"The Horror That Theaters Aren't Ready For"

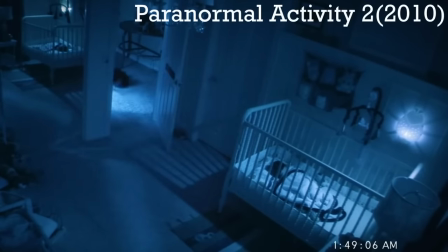Horror is a genre we're all familiar with, and that's the problem. Looking at horror movies, we see films with predictable stories and settings.
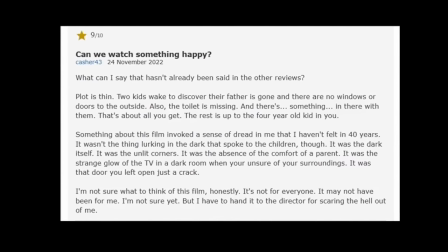However, a new movie is creating controversies in cinema, with people appraising the film's style and direction, and others walking out of theaters and damning the film entirely.
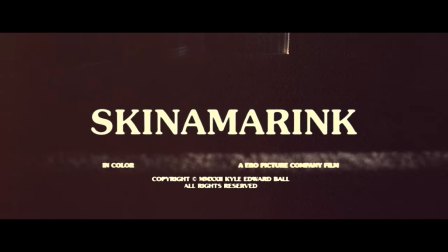The movie is called Skinamarink, and if you haven't heard of it, I don't blame you.
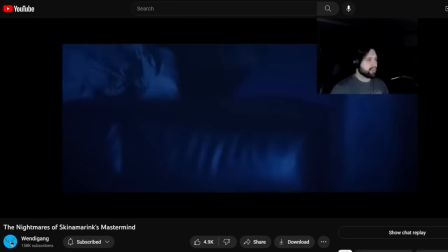I've actually never seen an ad for this movie, and only heard about it from Wendigoon discussing the movie on their livestream.
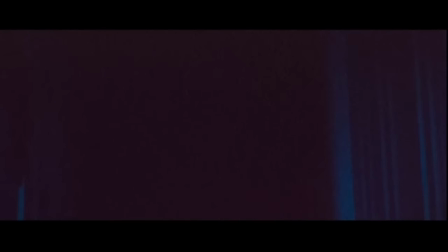And after watching the film for myself, I can understand the controversies. But before we get into the film, let's discuss the director and writer, Kyle Edward Ball.
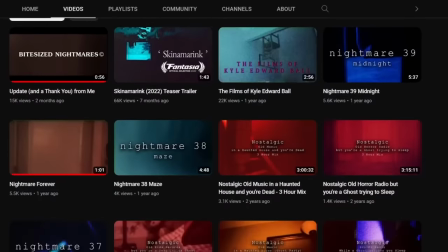Kyle Edward Ball runs a YouTube channel called Bite Size Nightmares, where he films abstract videos of real nightmares that he finds through Reddit or its YouTube comments.
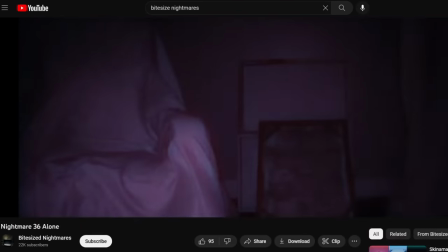His film style is very personal and uncomforting, with his use of off-angles, strong lighting colors, and long close-ups of objects that are slightly out of frame.
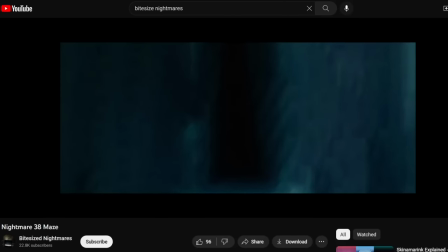Elements that all filmmakers use in their films for drama and adding emphasis, however, these elements are everything that make up Kyle's videos.
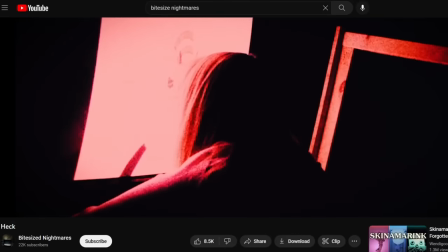Rarely do you get a clear picture of the environment or what's taking place in the scene.
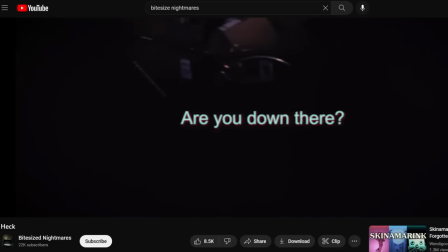Instead, each shot makes the viewer more lost until they can slowly piece together the meaning of the shot.
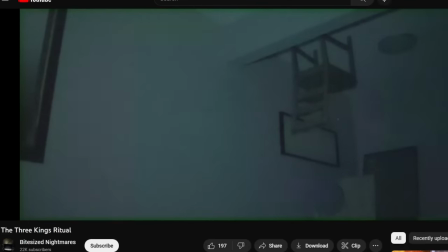Although his imagery is simple in most shots, the audio throughout the scene is where things come to light. During the breaking of static to hear a voice or a sound that connects the details we've sparsely collected.
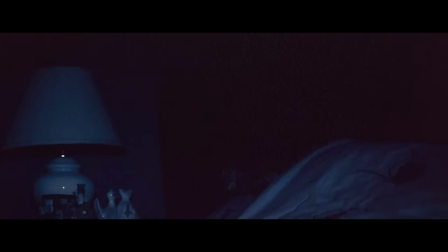Skinnamorink is no different. Each shot is off-center and lasts on-screen longer than you'd expect it to.
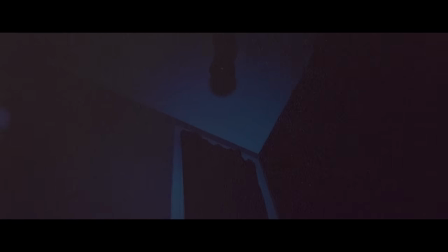The camera cuts away to parts of the house that are not our focus but adds to the atmosphere. We see dark rooms, objects all over the floor, and long dark hallways we can't see the end of. All making the house feel still and empty, the same feeling as if you just turned off the lights after leaving a room.
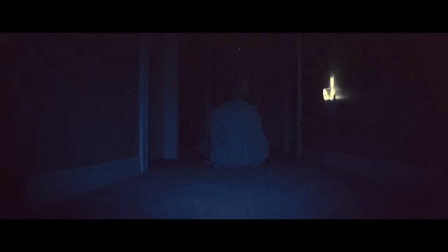The movie uses film grain over dark footage, which, while looking at a still image, makes you wonder if you saw something move subtly, or if your eyes were just playing tricks on you. In terms of plot, the movie is pretty simple. Two kids wake up in their home with their dad gone, and all the doors and windows have disappeared, leaving them trapped.
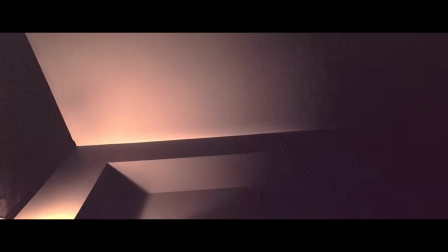However, the plot isn't the focus of the movie. The real point of the movie is to disturb audiences, which it has.
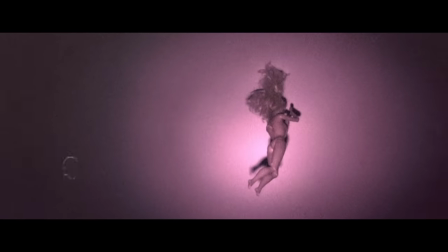The movie has fallen under a lot of controversies based on its art style, but as well as its content around children.
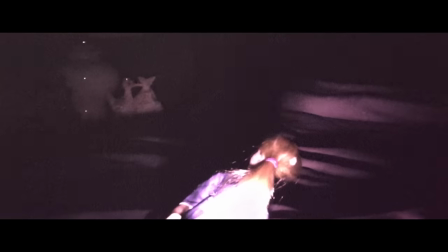If you're sensitive to, uh, bad things happening to children, then you probably shouldn't watch this film.
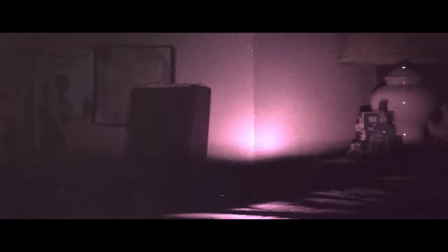However, if you can stomach it, I would suggest seeing the movie as watching it for myself. I haven't felt so anxious from a film before.
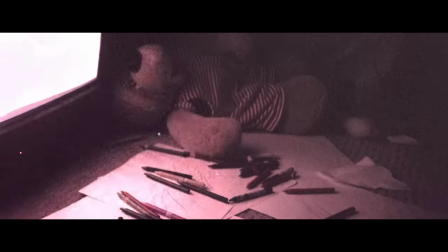The film uses children as easy sympathetic characters to root for as nothing is more innocent than a child.
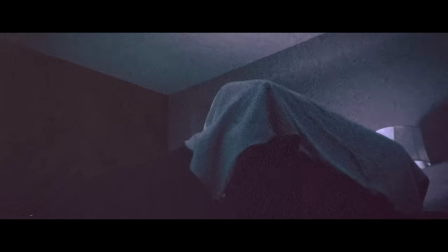And trust me, it's hard not to grow attached to these kids.
Kevin,
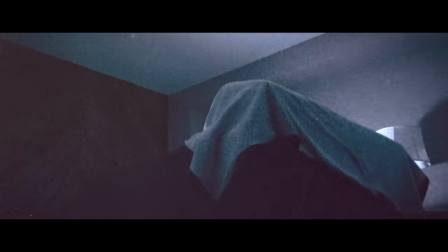love you.
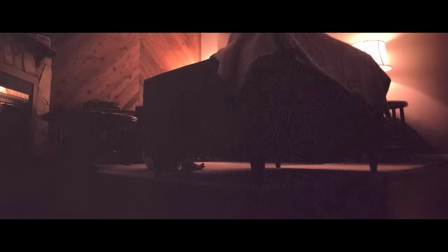Love you too.
As the style of the film keeps us in the dark about what's going on, it also doesn't give us much detail about the children either. We hear their names, Kevin and Kaylee, but never see their faces or any distinguishing features.
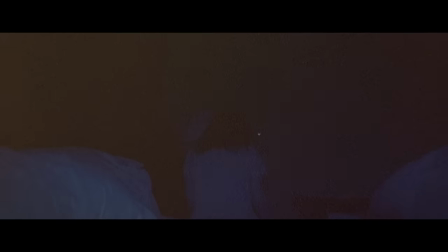The scares in this movie are very different from standard horror movies, as the jump scares are very limited, and the real fear is from the atmosphere and the audio.
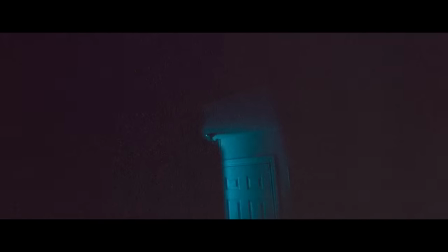The camera lingers on scenes longer than it should, and you wait expecting something to jump out at you, but it never does.
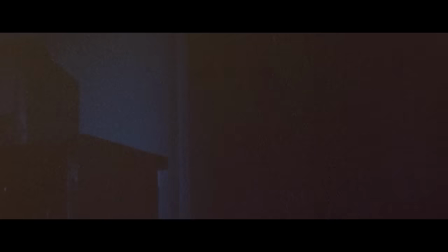We get most information from audio over a still shot, and it never lets us know the big picture. Once you get used to all these long shots, when we finally see something move, it's even more scary.
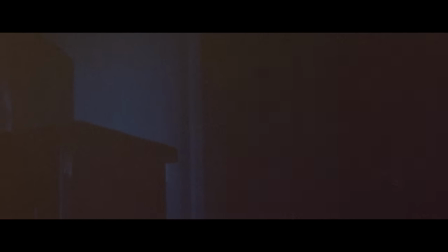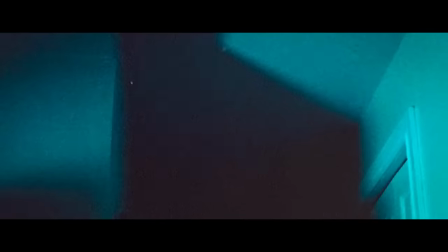It's the slow-burning horror that doesn't mind substituting a quick scare with tension that forces you to wait for it to finally be released,
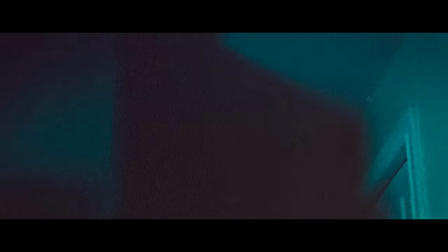and it holds that tension throughout the whole movie all the way to the last minute where I was only relieved with a title card.
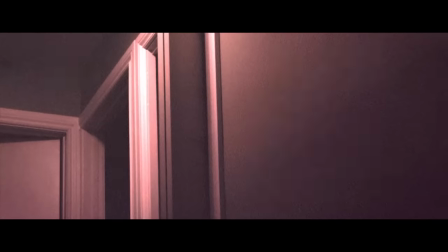I want to get into spoilers for this movie so if you want to skip ahead just go to the time stamp on screen.
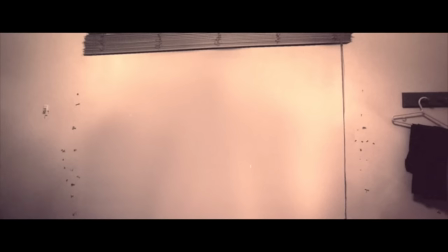I highly recommend watching this movie for yourself because no amount of words can do justice to how off this movie feels.
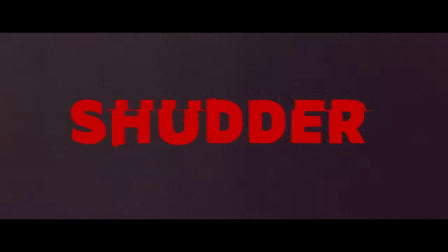It's now on Shudder so please go give it a watch.